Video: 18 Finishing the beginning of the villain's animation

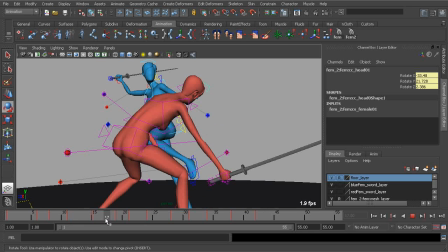[4:06]
So we can add that as an in-between on about frame 17,
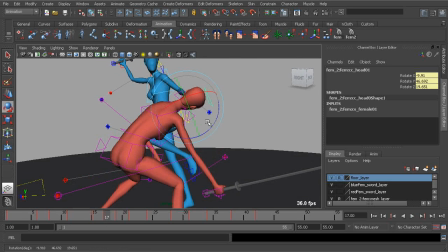[4:09]
where we kind of rotate the head down just a bit more for some follow-through and twist it to the direction of the blue character.
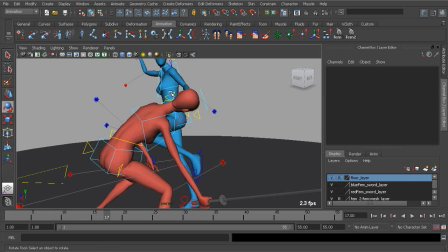[4:20]
We can do the same thing for our neck control, just grabbing that.
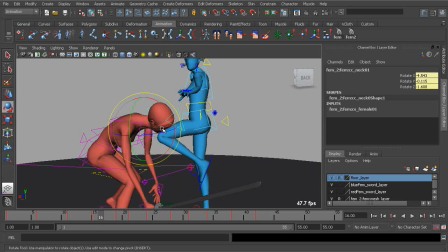[4:24]
We can go ahead and offset this by adding that one frame before the head, so we'll just rotate it down just a little bit more on frame 16.
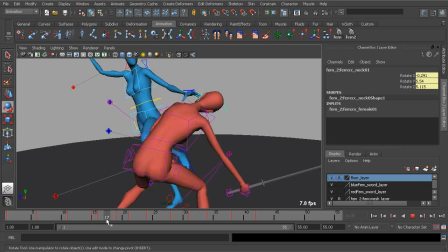[4:32]
Beautiful. And there we have it.
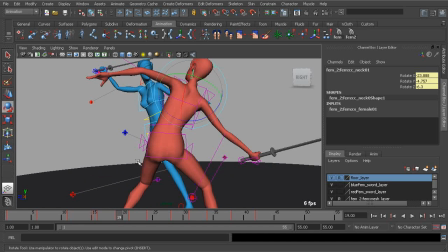[4:38]
Let's see if we can go ahead and tweak anything else before we call this finished.
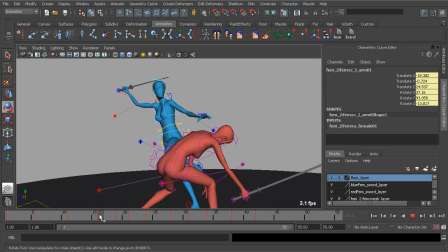[4:45]
There's always room to polish our work further.
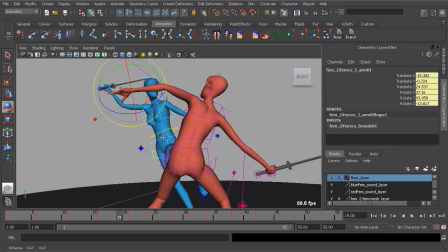[4:51]
So taking a look at this, I'm looking at the wrist right now on frame 19.
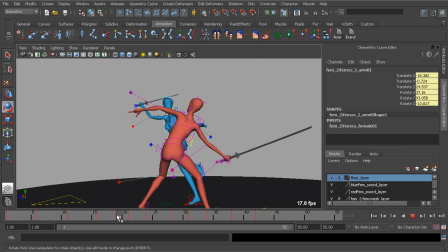[4:56]
Let's say we delay that just one frame. The rotation of it.
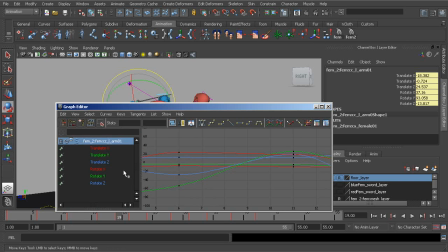[5:03]
So to do so, we can move over to our graph editor to select our rotation keys. Grab the keys on 19 and shift them down just one frame, to frame 20. Let's take a look at this.
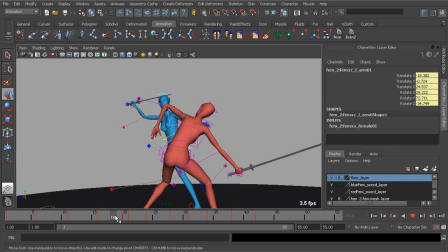[5:19]
So now we have
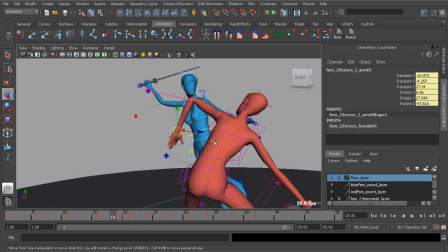[5:22]
some better interpolation in the wrist, but to really sell this follow through, we can go to frame 18 and kind of rotate the wrist in.
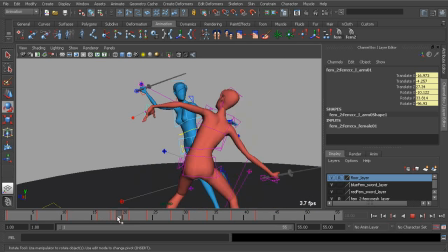[5:32]
We want something that's visually appealing. That looks really nice.
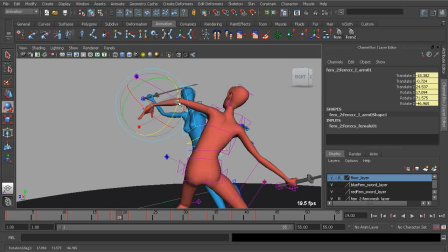[5:38]
And then maybe on 19, we can kind of rotate the wrist up just slightly. I think it's too far bent in.
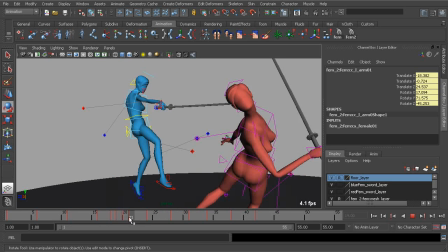[5:43]
And there we have it, some really beautiful follow through in the character's left wrist.
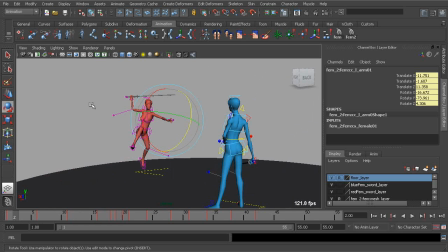[5:49]
And there we have it. We have completed the beginning of our animation in no time at all, which is very exciting stuff.
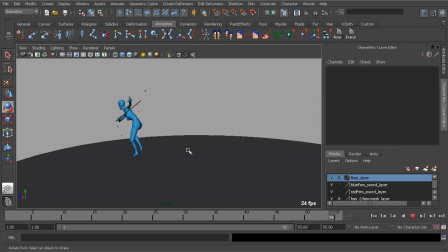[5:55]
So you can see how fast the smoothing pass is going now. Again, because we put a lot of effort into the blocking pass. Can't emphasize that enough. Great.
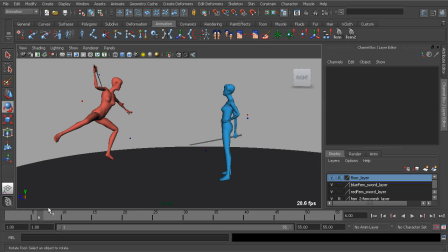[6:08]
Well, we are just about done then. In the next lesson, we could start to work on the character's fall. We have a few poses to fix, so let's say we get right to it.